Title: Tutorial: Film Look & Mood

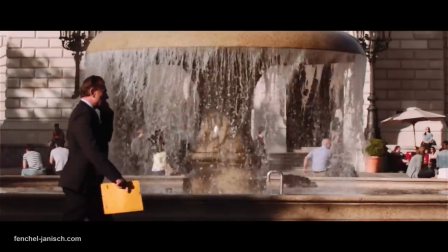[0:08]
Every photo and video we take captures a certain mood.
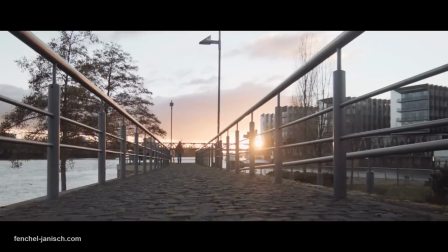[0:13]
Depending on what is happening in front of the lens there are ways on set and
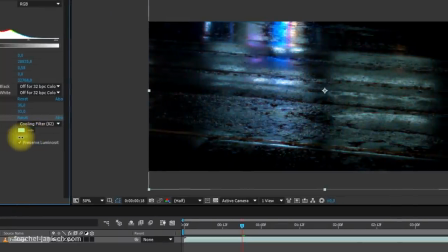[0:18]
in post-production to support or change that mood towards your needs.
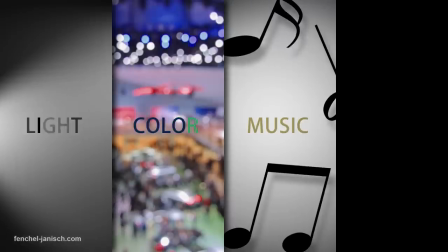[0:24]
Light, color and music as well as camera movement play a
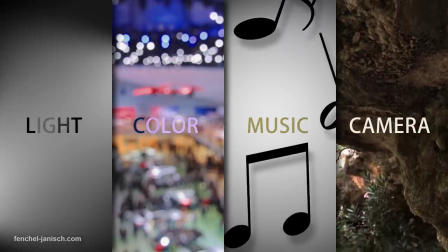[0:29]
big role in finding the right atmosphere for a scene or your entire film.
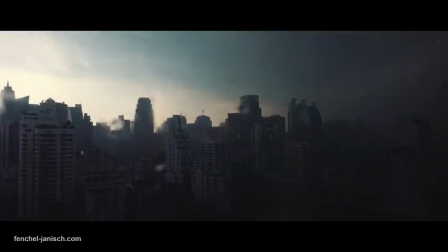[0:35]
There are easy ways to support the atmosphere you are looking for. The most important thing is light.
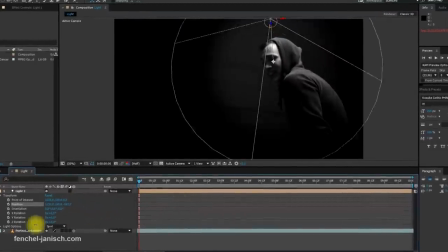[0:43]
There are tools in post-production to change how the light affects the image,
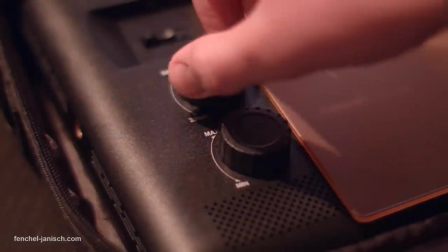[0:49]
but it will never be as good and unique as lighting the right way on set.
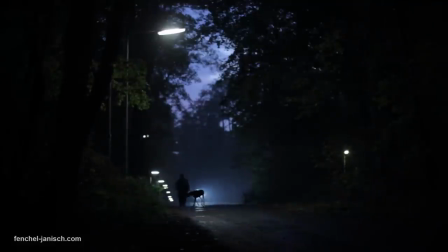[0:54]
The best way to define that atmosphere is to write down bullet points to be
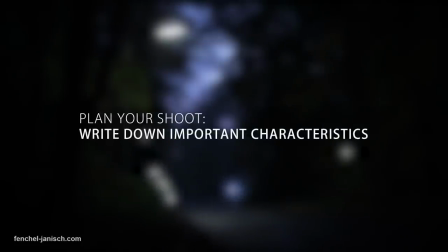[0:59]
able to look for all these things in pre-production or at least before the shoot.
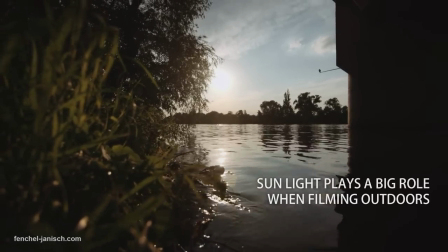[1:05]
When filming outdoors you are often depending on sunlight or the absence of it.
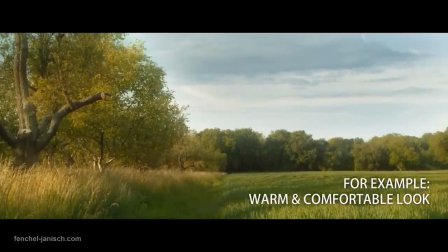[1:12]
For a warm, comfortable and maybe romantic sequence in the forest it is important to have sunlight coming through the leaves.
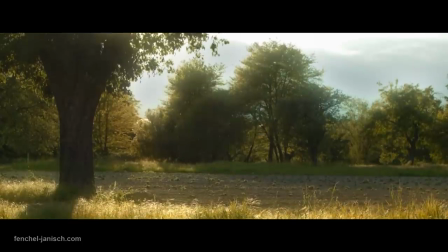[1:22]
The camera movement shouldn't be too quick or shaky.
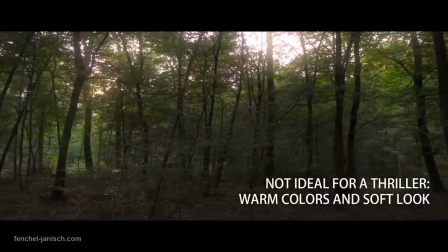[1:26]
When filming a dark thriller on the other hand a too warm and comfortable look can ruin the seriousness and overall dark atmosphere.
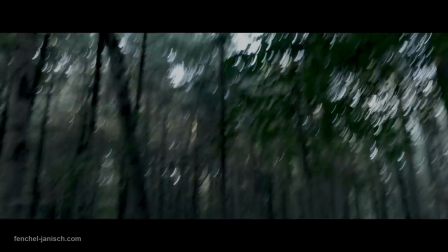[1:35]
The camera could also move more dynamic with faster cuts compared to a romantic movie.
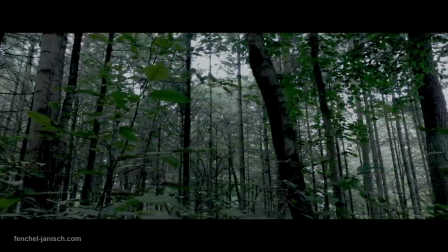[1:41]
Here are a few shots color corrected and graded differently.
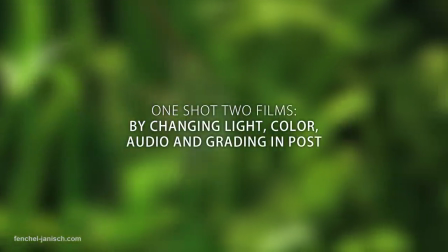[1:46]
The music and ambient sound was changed as well to show you that it is possible in some cases to change a mood in post.
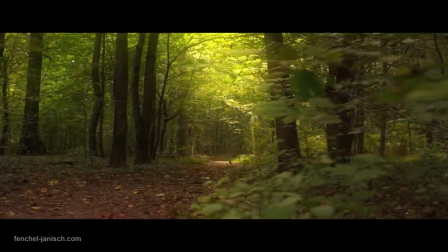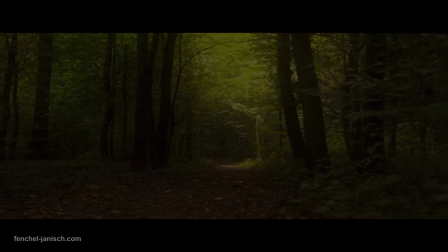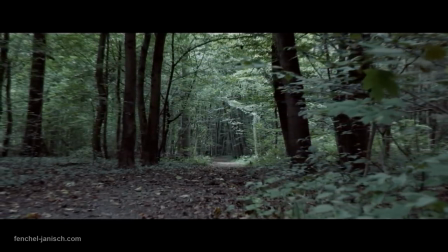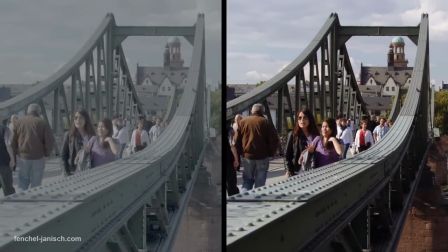[2:13]
By changing the color, contrast, saturation and light it is possible to alter the footage towards your needs.
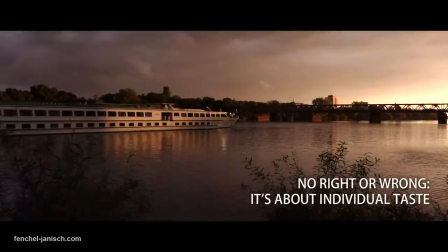[2:23]
Finding the right look and mood for your film is your duty because it's all about individual taste.
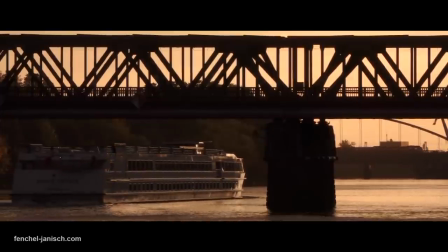[2:30]
There is no right or wrong as long as you have a reason why you chose a specific look.
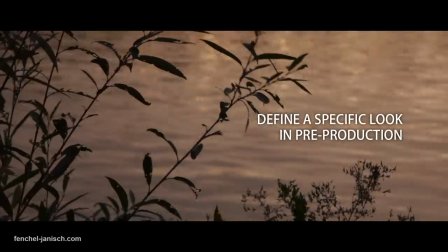[2:37]
In general,
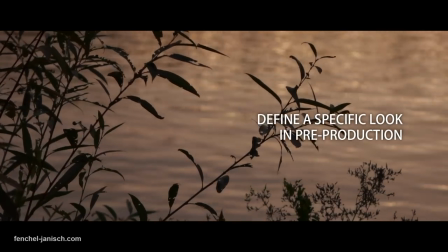[2:38]
it is important to define that mood and look while planning the shoot to be able to adjust little things to improve the atmosphere.
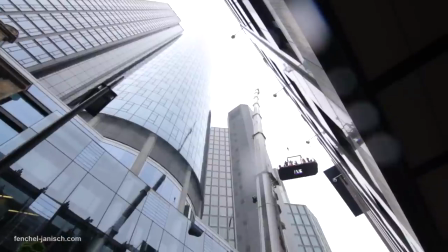[2:47]
For example,
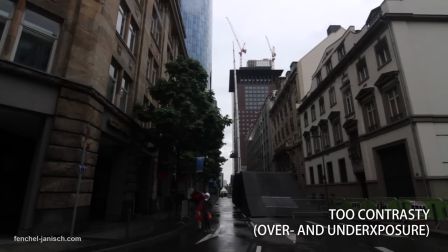[2:48]
it can be a problem to get a contrasty and saturated look on a day with grey sky or a situation without enough light.
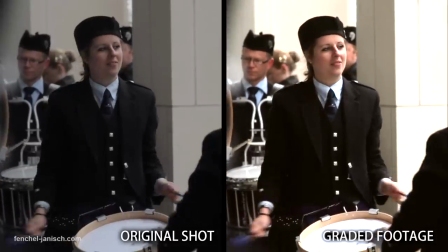[2:57]
Faces will be too dark or the background will be completely overexposed.
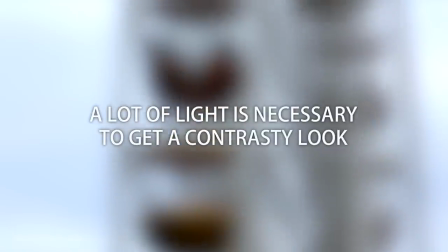[3:02]
In this case, you would need a lot of artificial or available light to get the wanted look,
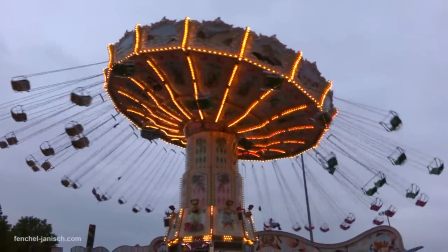[3:09]
which results in the atmosphere the audience will experience.
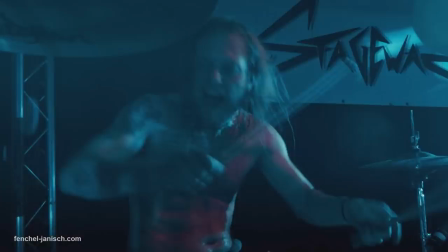[3:14]
Always make sure to shoot a scene the way it's supposed to look when the viewer is watching
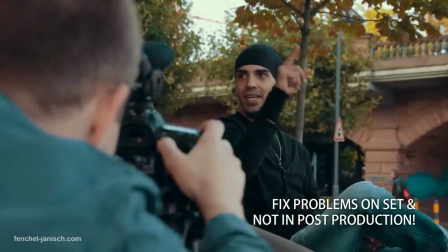[3:20]
and only try to fix things in post when there really is no other way around it.
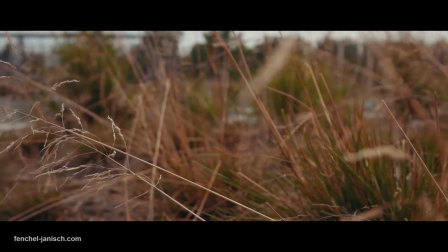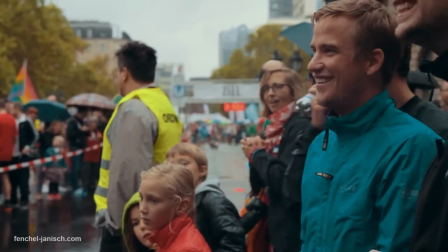[3:34]
In the end, filmmaking is not just about one thing, but a process of different steps and aspects that can create a
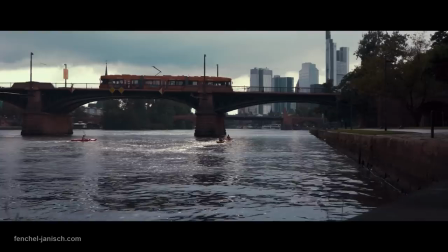[3:43]
great experience for the audience if put together carefully with thought.